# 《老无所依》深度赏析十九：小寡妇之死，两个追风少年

它要从起初就是说谎和杀人的魔鬼从起初就是说谎和杀人的看是不是完完全全符合这个论书然后最后一个其实我刚才跟大家讲到就是上帝不让我这么去选然后安当雪格尔在这个小说里头用折人般的方式你听起来其实蛮有道理的我跟你说最厉害的那些坏的地方都是伪善的就是说他一定听起来是说似是而非然后你还觉得说很有道理但是就是因为他往真理里头掺了沙子了所以你觉得说这个东西他对好像是但是你觉得那个东西对很可能不是因为那个还剩余的那个真理而是你被诱惑了听了那些谎言了所以有时候我不是开玩笑吗我说既然大家很愿意往真理里头掺沙子那我不如往沙子里头也掺点真理还有时候以我的非常粗浅的一个对真理的了解
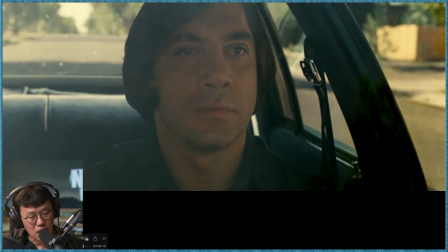54:16 OK我们就继续聊电影还应该还有点时间然后感觉安当时一个又回复了瓶颈是吧
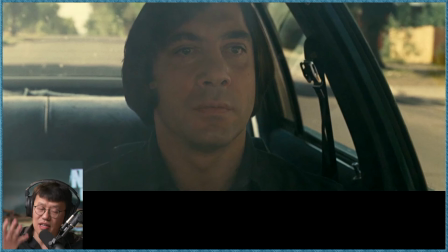54:25 他从刚才的一个韵怒当中可能没有在电影里头没有得到他真正想得到的东西但是在小说里头他绝对是心意达到了完全的满足对吧他杀害了然后按照他的方式杀害了然后在杀害之前
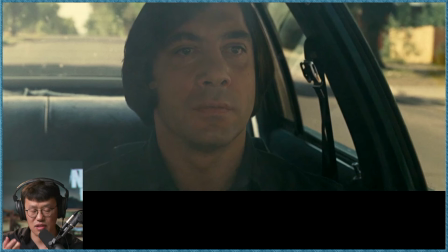54:40 把对方在灵魂上杀害和侮辱了一下这是他觉得最满足的地方然后当时他出来的时候
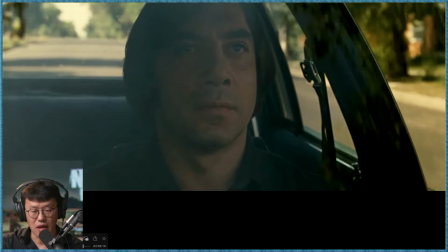54:46 其实小说里头也是晚上OK这个平静的开车的场面
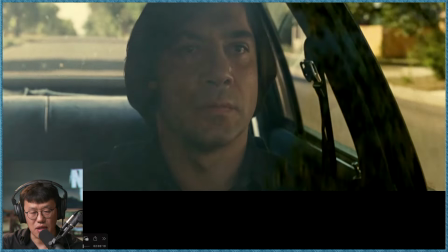54:53 主要是为了也是改变他的眼线通过眼睛的变化我们才能够愿意知道下一个镜头是什么连接非常好
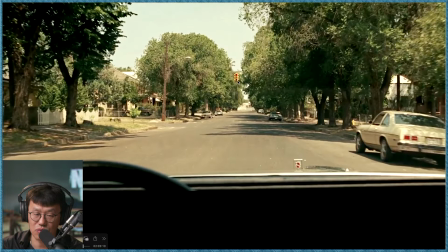55:05 一个这个画面中最重要的东西当然就是这个交通灯
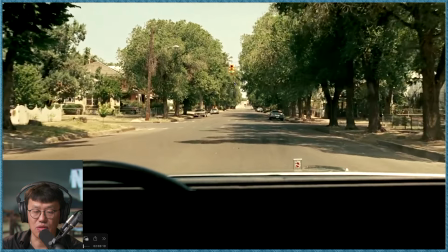55:09 对不对从一个红色然后变成绿色一切都很顺利
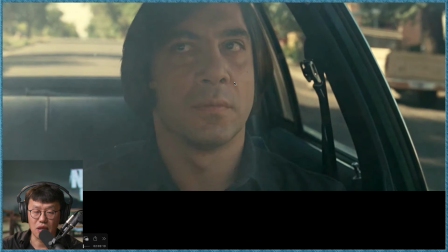55:16 对不对然后他也看了看后视镜后视镜里头从这个他眼睛开始晃变动的时候同时镜头里头两个小孩骑的车入镜
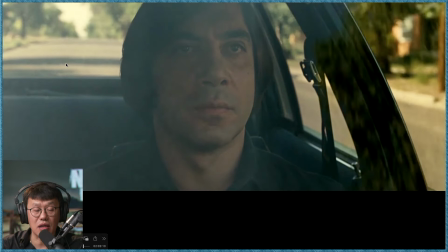55:29 这挺精细的吧对吧至少就说它是需要一些规划的
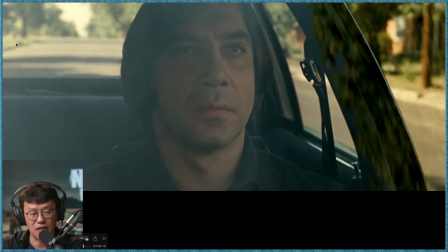55:34 哪那么简单那么容易就能拍到刚好往这边看
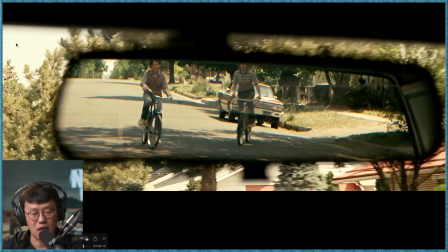55:38 然后你们入镜对吧反正就是连得很好然后他从后面在后视镜里头看到两个少年然后声音再次出现再一次紧迫感那种又来了
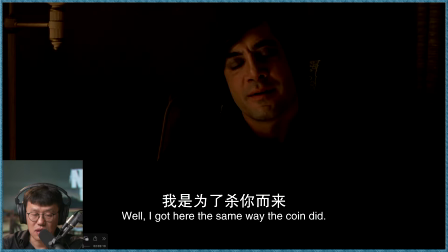55:53 当然这个镜头要表现的和之前大家注意到这个镜头重新建立的时候
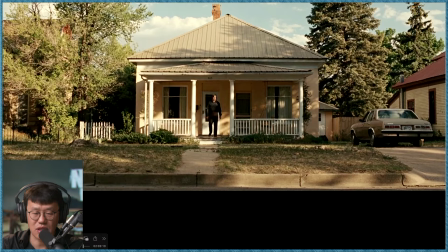56:00 两个少年从画面的右边不是进来吗对不对已经开始foreshadow这样的一个后面要出现的事情
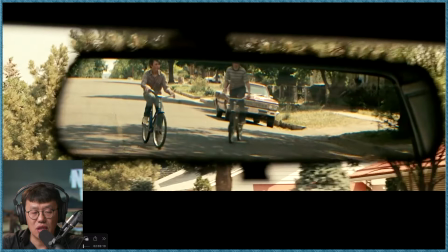56:08 然后同时在后视镜的这个除了连接安当许个儿的主观视角之外呢
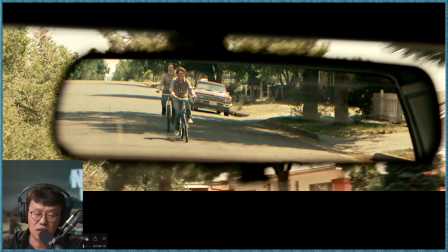56:13 也会让观众看到就说这两个孩子你会觉得这个镜头是什么样的感受呢一个德州的乡村这种suburban或者rural的地方乡下或者近郊的地方人又这么稀少然后孩子们过着一个无忧无虑的一个生活
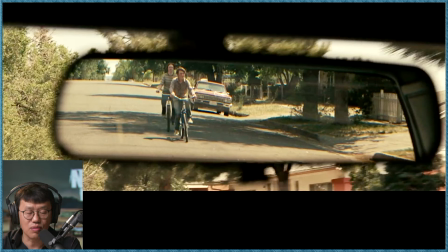56:33 特别的简单也很无聊两个追风少年
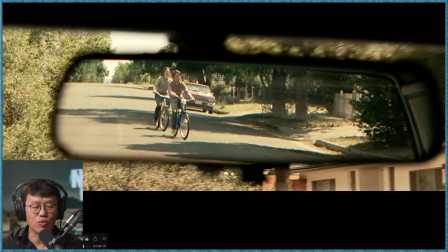56:36 对不对这是innocence这是一个无辜的还没有被邪恶所沾染的状态
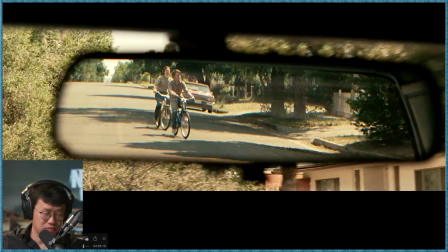56:42 这几乎就是说在对不起几乎就是在伊甸人里头
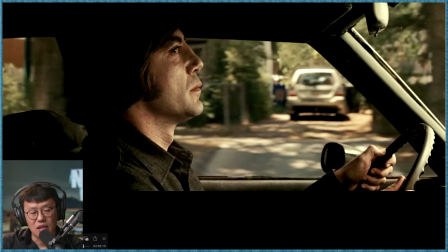56:50 亚当夏娃的这种状态对吧然后恶魔看一看我今天要不要找他的事你看看他的这个手的姿势
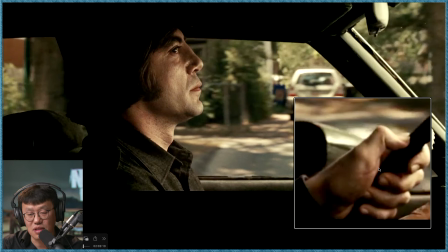56:59 真的挺有意思的这个设计这么狠这么要抓方向盘
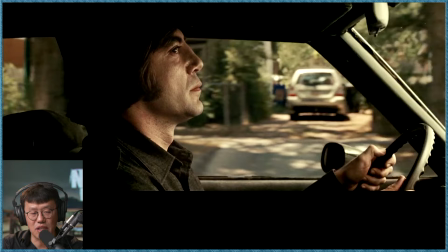57:05 谁这么抓方向盘你开车需要那么intense吗姑且饶过他们对吧
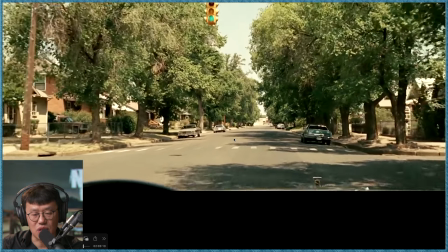57:15 然后再一次强调这个灯是绿色的灯其实这个时间是从电影的长度上
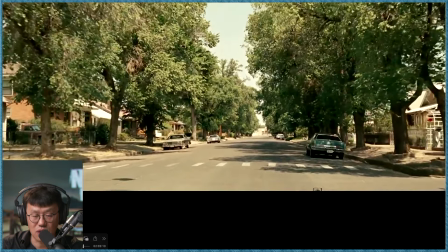57:23 有所拉伸对不对这很显然都已经过了一半的十字路口了
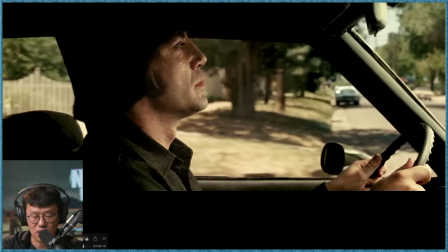57:30 然后这个镜头再换一个角度就是为了要拉伸这样的一个moment
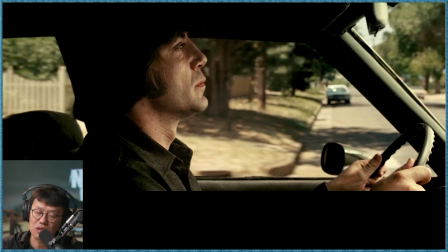57:36 然后使得最后被冲撞的节奏感觉更加的突然
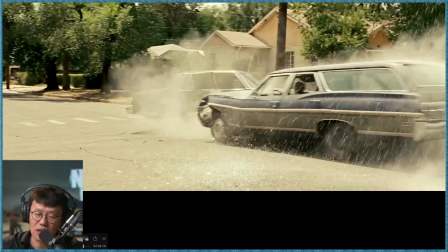57:42 这里头当然就是剪辑的魔法用了三个镜头去建立这样的一个车祸现场一个俯拍的这个是滑轨上的从左到右滑轨
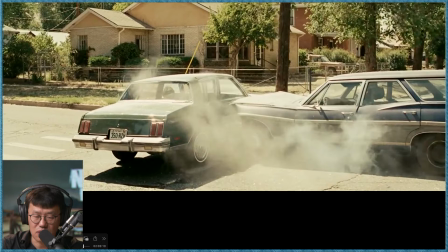57:58 然后顶拍之后再从右到左因为要去强调
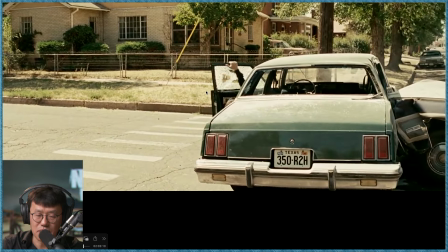58:04 安藤西格尔从车里头出来的这一面然后再连接安藤西格尔走到curve上坐下坐在草坯上我是觉得这个摄影师Roger Dickens
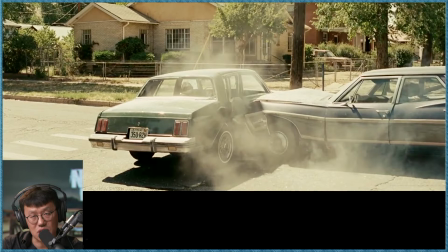58:18 一般不轻易炫技但是他镜头的运动
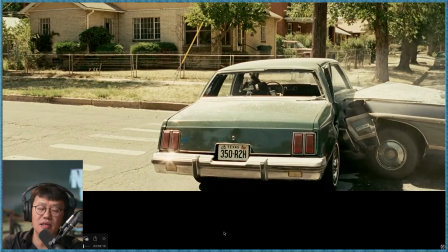58:22 通常来讲都还是挺make sense的就是说他确实是为了去信息
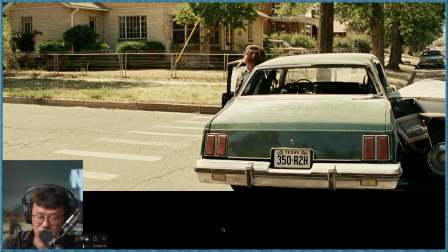58:28 怎么去review去怎么去烘托这个情绪去服务的
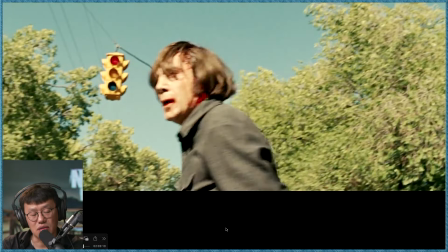58:34 这是我在有时候看到有一些中国电影那真的是为了运动而运动
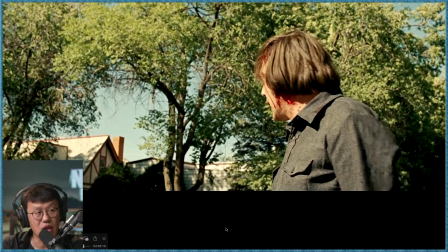58:40 甚至那个运动本身是妨碍那个情绪的
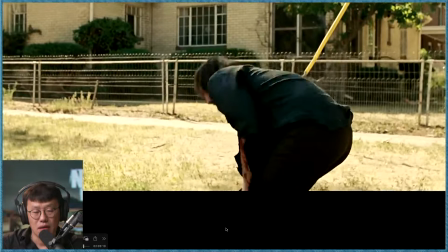58:43 经常会有这样的情况好少年们无辜的少年们来了之后
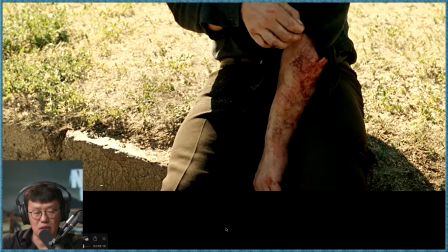58:50 其实这个地方和书里头就比较像书里头写的也非常的短
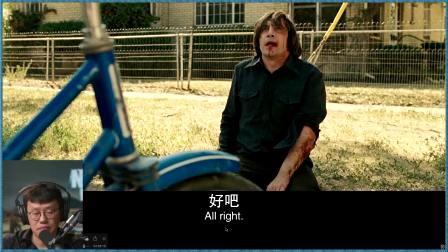58:58 我觉得这个地方最有意思的地方在于说安汤许克尔这个眼睛所看到的东西
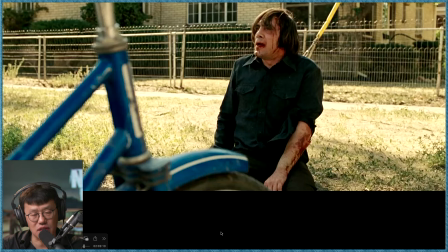59:07 我们看看他是怎么样去建立我觉得有一个小小的蹊跷有可能是柯恩兄弟刻意去介绍设计的
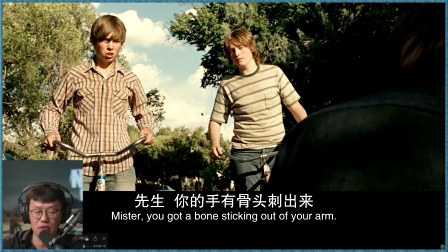59:13 也就是说这两个孩子之间的不同以及他们因为最后分钱的这种不同的态度总体来讲就是说左边的孩子是一个比较热心的他是一个更加的innocent的一个人他更加的简单
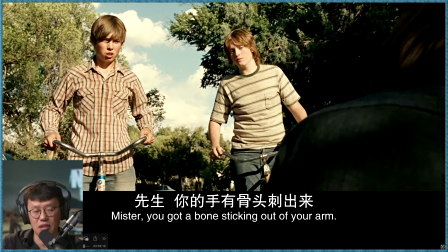59:30 他更愿意去帮助别人而右边的这孩子就比较自私也比较胆怯然后比较爱说风凉话同时不愿意付出的这样的一个角色这个场戏跟当时Luelan在穿越美墨边境的时候要衣服和啤酒那个东西有一点点呼应对不对当时我说有一个梗可能跟大家在这讲一讲
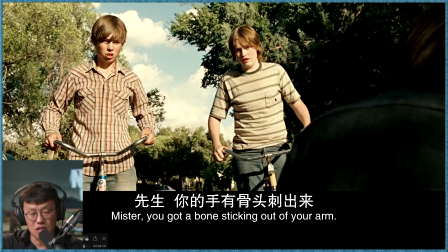59:52 从眼线来讲OK先是右边的孩子说了一句话说你这个东西你的受伤了首先搭讪的话是一句废话这也是在人家伤口上撒盐你没有做任何的帮助的情况下
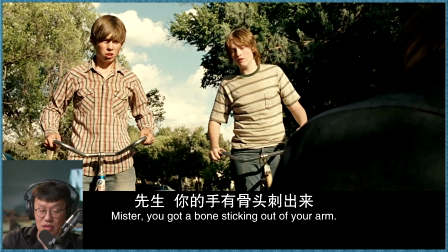60:09 难道安大师哥自己看不到他的骨裂了吗骨头已经刺出自己的皮肤来了吗刚才的镜头已经讲了
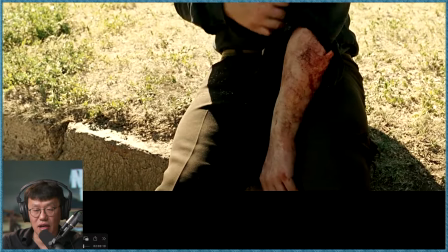60:17 你看安大西哥自己看到了好吧然后你还要再去只是说提醒
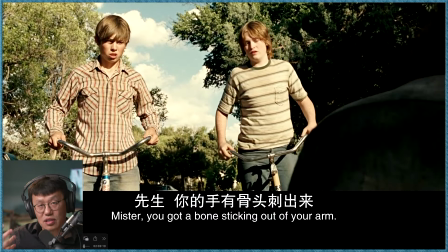60:23 你没有说是说说点有用的话哪怕安慰他一下说先生你不要担心什么的而且他是说你骨头都露出来了这就是科恩兄弟的设计为了表达这个孩子是一个比较混蛋的一个孩子
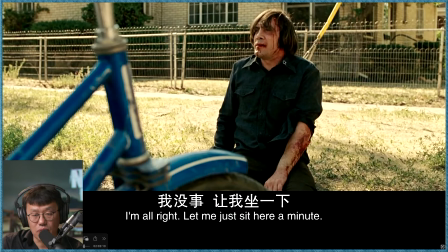60:40 熊孩子然后我们看安当时哥这个时候如果是说这个眼线对的是刚才跟他说话那个人的方向大家记住
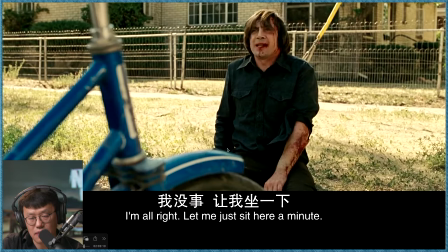60:50 他应该是和右边的在说话对不对然后后来左边的开始说话
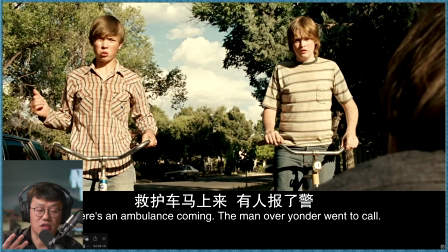60:57 他就说的就比较有用了他就说你不要着急其实一个安慰性的话也就是说你已经有人报警了
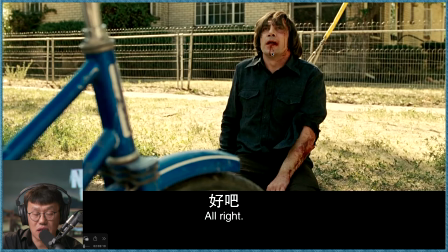61:04 你看这个时候安当时哥的眼线其实是有一点点变化了OK然后这是看的左边的人现在这是看右边的人